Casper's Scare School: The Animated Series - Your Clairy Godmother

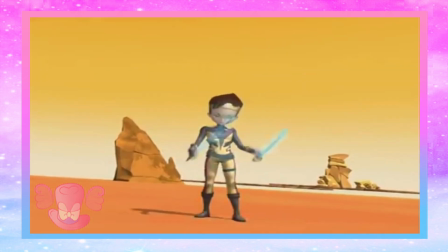(37:01)
But the reason Code Lyoko is able to get away with outdated-looking CGI is that it makes sense within the context of the show.
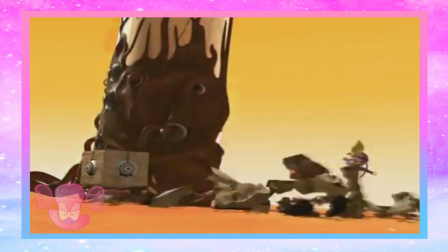(37:08)
It's about a bunch of boarding school students who enter a video game world to stop an evil virus from breaking out into their reality.
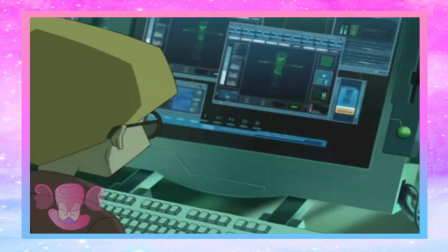(37:15)
Whenever the heroes were outside the video game world, the animation was done in a 2D anime-inspired style that's aged very well.
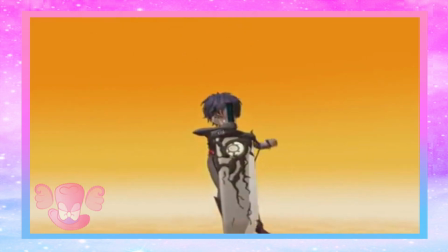(37:21)
When they enter the video game world, it switches to 3D animation to signify a change in setting.
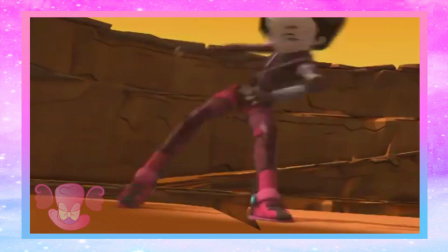(37:26)
The show knew how to use its art direction to its full advantage to help tell its story.
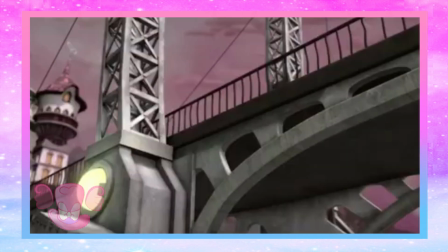(37:31)
This is all brought up because Casper Scare School doesn't have any art direction to speak of.
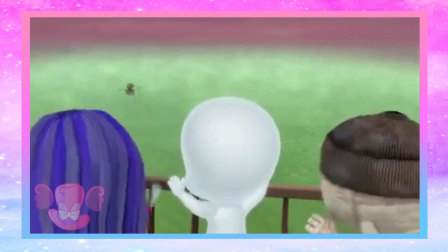(37:37)
It simply has shot direction. There's no unique style to the show, resulting in it looking unsurprisingly soulless.
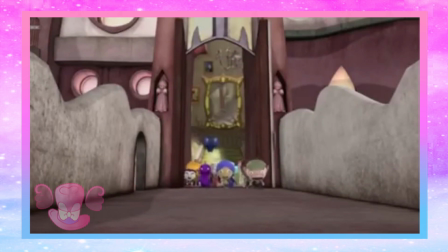(37:45)
It felt like the animators and designers used the excuse of, well,
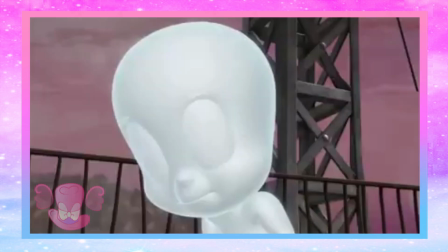(37:50)
if it's a spooky setting, we don't need to have a setting with interesting colors or characters that look good.
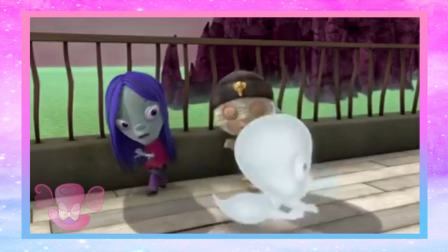(37:56)
It's supposed to be ugly because it's spooky. Ooh.
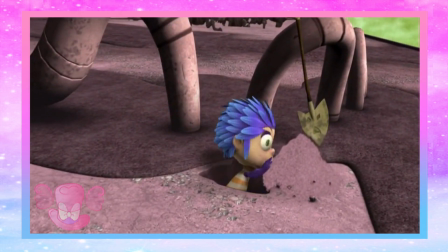(38:01)
But that excuse only holds so much water when the animation quality itself,
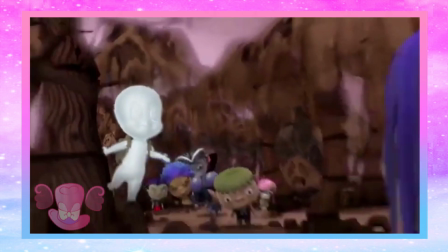(38:07)
putting style aside, looks sickly. 3D animation is complex, especially with a cartoon budget.
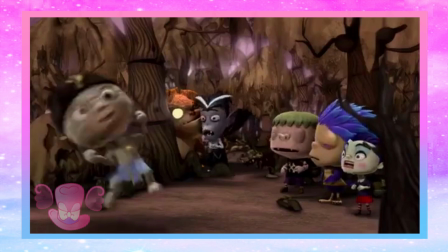(38:15)
But I've noticed CGI television animation tends to look best when it has strong art direction,
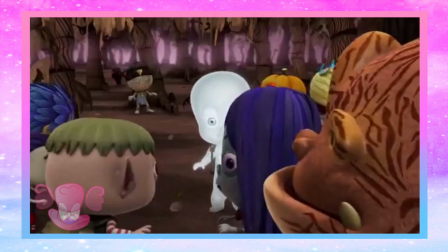(38:21)
which is why shows mentioned like Code Lyoko look better than Casper Scare School, despite the former being significantly older.
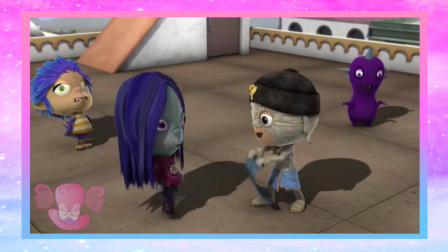(38:30)
Substance and style can carry even the weirdest and most jarring of shows,
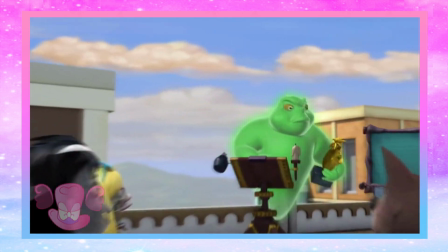(38:35)
because they are at least trying to do something interesting with the resources we have.
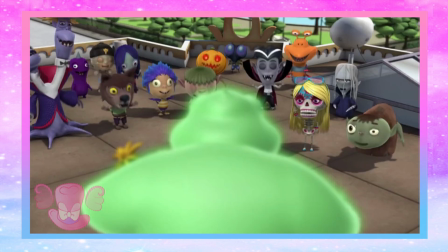(38:40)
Unlike this show that feels like the ghost of a miscarriage. Look at Thatch's rendering!
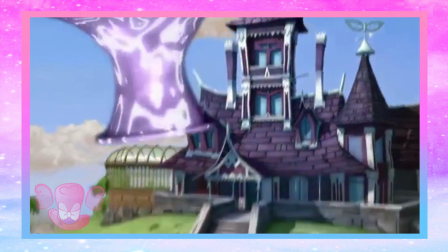(38:46)
Look at the scene where they're playing baseball! Look at this portal! Now look at my man titties!
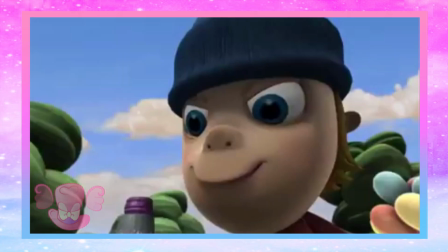(38:54)
Don't they all look better than this show?! And it's wildly inconsistent, even with named and established characters.
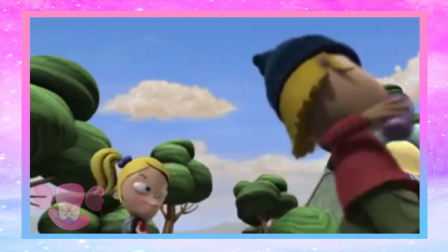(39:03)
This is Norman in episode 8.
Great! Super bully!
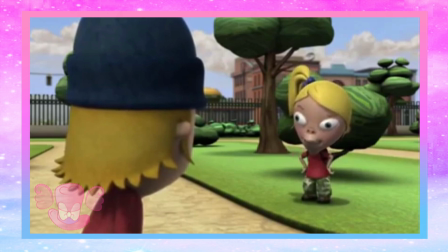(39:08) Norman! If you're happy, you must be doing something bad!
And this is the same character in episode 10.
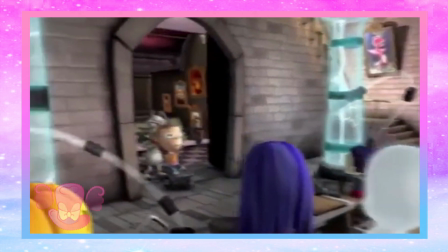(39:16) Today, we will be working with a real fleshy. Norman here thought it would be cool to explore a haunted house.
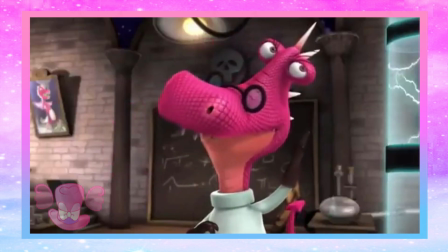(39:25) We thought it would be cool to capture him and bring him here.
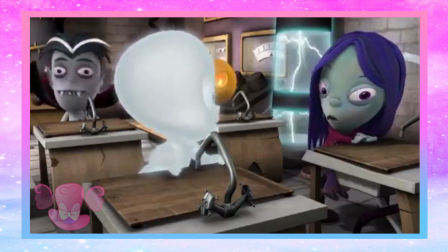(39:32) I know him. He's the bully kid who's always picking on Jimmy.
Hell, we see his old model in the same episode.
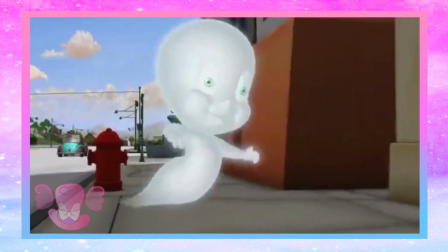(39:40)
They can't even keep track of their character designs.
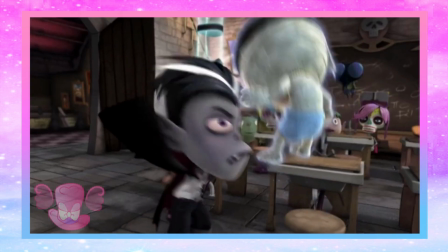(39:46)
And because the animation is so rigid, the comedy around it falls flat.
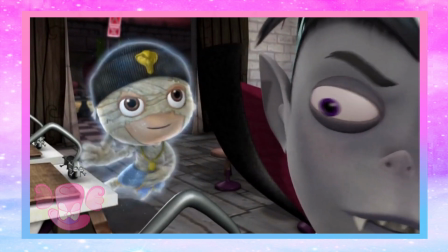(39:51)
None of the slapstick is right, and none of the timing arrives correctly, all due to its abominably slow pacing. Are there any highlights of the animation? Well, only really in detail.
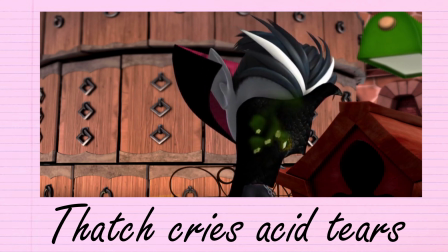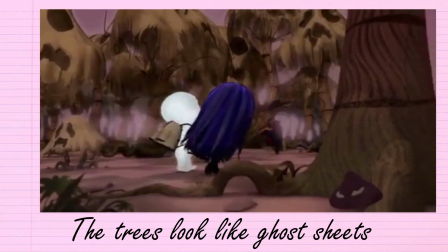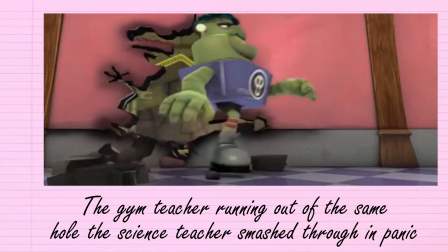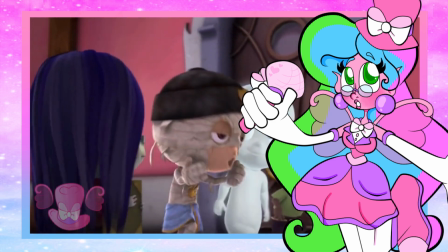(40:21)
Animation, is there anything else to talk about? Oh yeah, the voice acting is terrible.
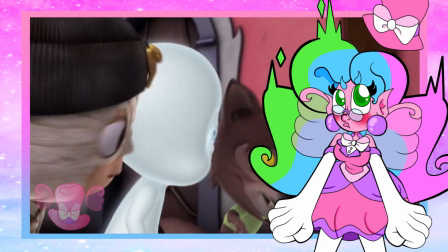(40:26)
Not every actor is bad. Thatch and Manfa are probably the best ones, and Casper too, despite sounding older.
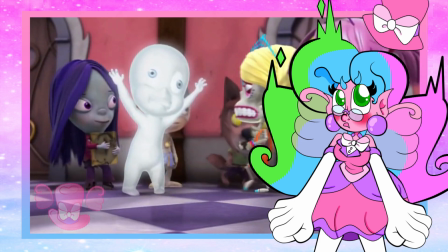(40:32)
But everyone else sounds so unprofessional. The inflections are awkward.
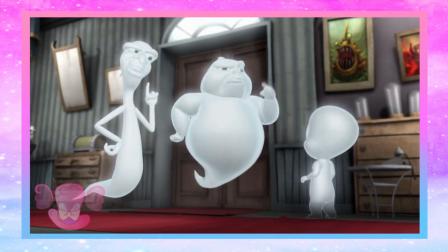(40:38)
The dialogue feels unnaturally spoken. Every emotion sounds disinterested.
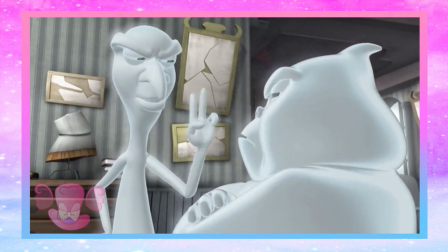(40:44)
It legit feels like they hired random people in the studio with no voice acting experience to play some of these characters.
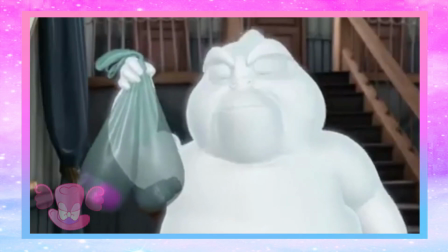(40:50)
Stinky is the absolute worst. His voice actor actually sounds drunk.
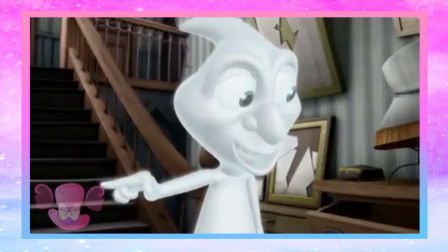(40:55) You're not supposed to take it out of the underworld ever, for any reason, ever.
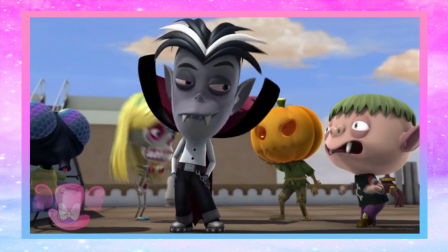(41:01)
The audio quality is terrible too, especially with voice editing like Kaibosh's voice acting.
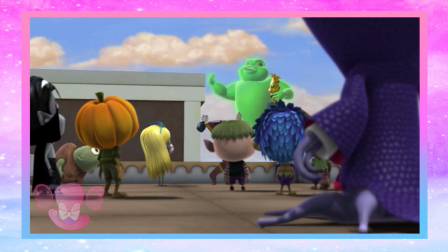(41:07) Students, welcome. Welcome to the Super Bowl.